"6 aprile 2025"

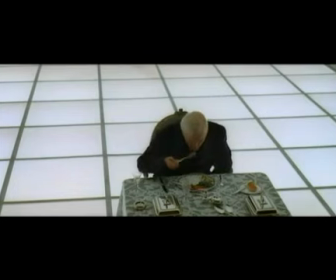And before I go, just one last detail I'd like to point out in 2001. A lot of people have been asking me what the breaking of the wine glass means.
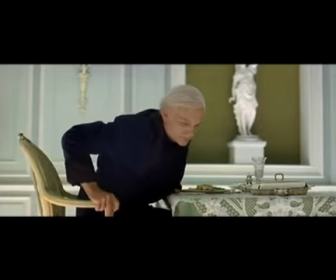Well, one email correspondent who had seen the film in its proper original Cinerama curved screen format
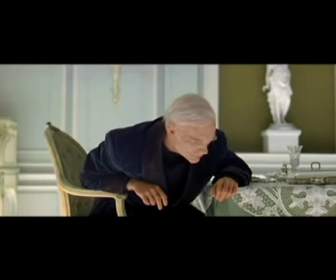explained that in the version he watched there was an additional detail that he believed was deliberate. As the glass smashed on the floor, the film reel visibly skipped.
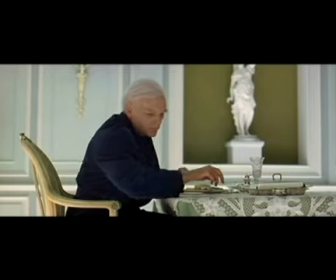So I would argue that at this moment, Dave Bowman has literally broken the film's visual code and figured out the meaning of the monolith.
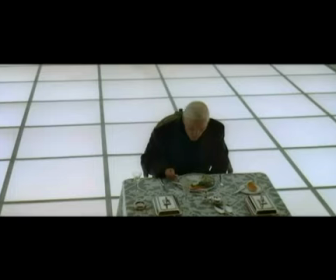Note that his smashing of the glass occurred as he reached out, his hand coming very close to touching the frame of the screen. Dr. Floyd's touching of the monolith can also be considered as a metaphor of touching the screen edge from within the film. Thanks for watching, and don't forget to reach out and touch the like button on your YouTube display before you go.
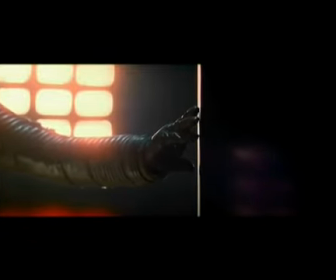If you want to know more about 2001 and other Kubrick films such as The Shining, Full Metal Jacket, A Clockwork Orange, AI and Dr. Strangelove, then you can learn more from my articles, videos and DVD sets.
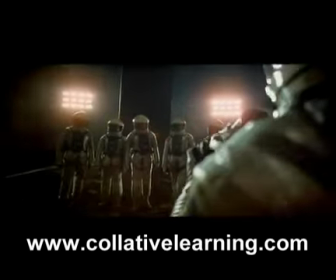Visit collativelearning.com for details, and don't forget to subscribe to me on YouTube, Twitter and Facebook for regular updates.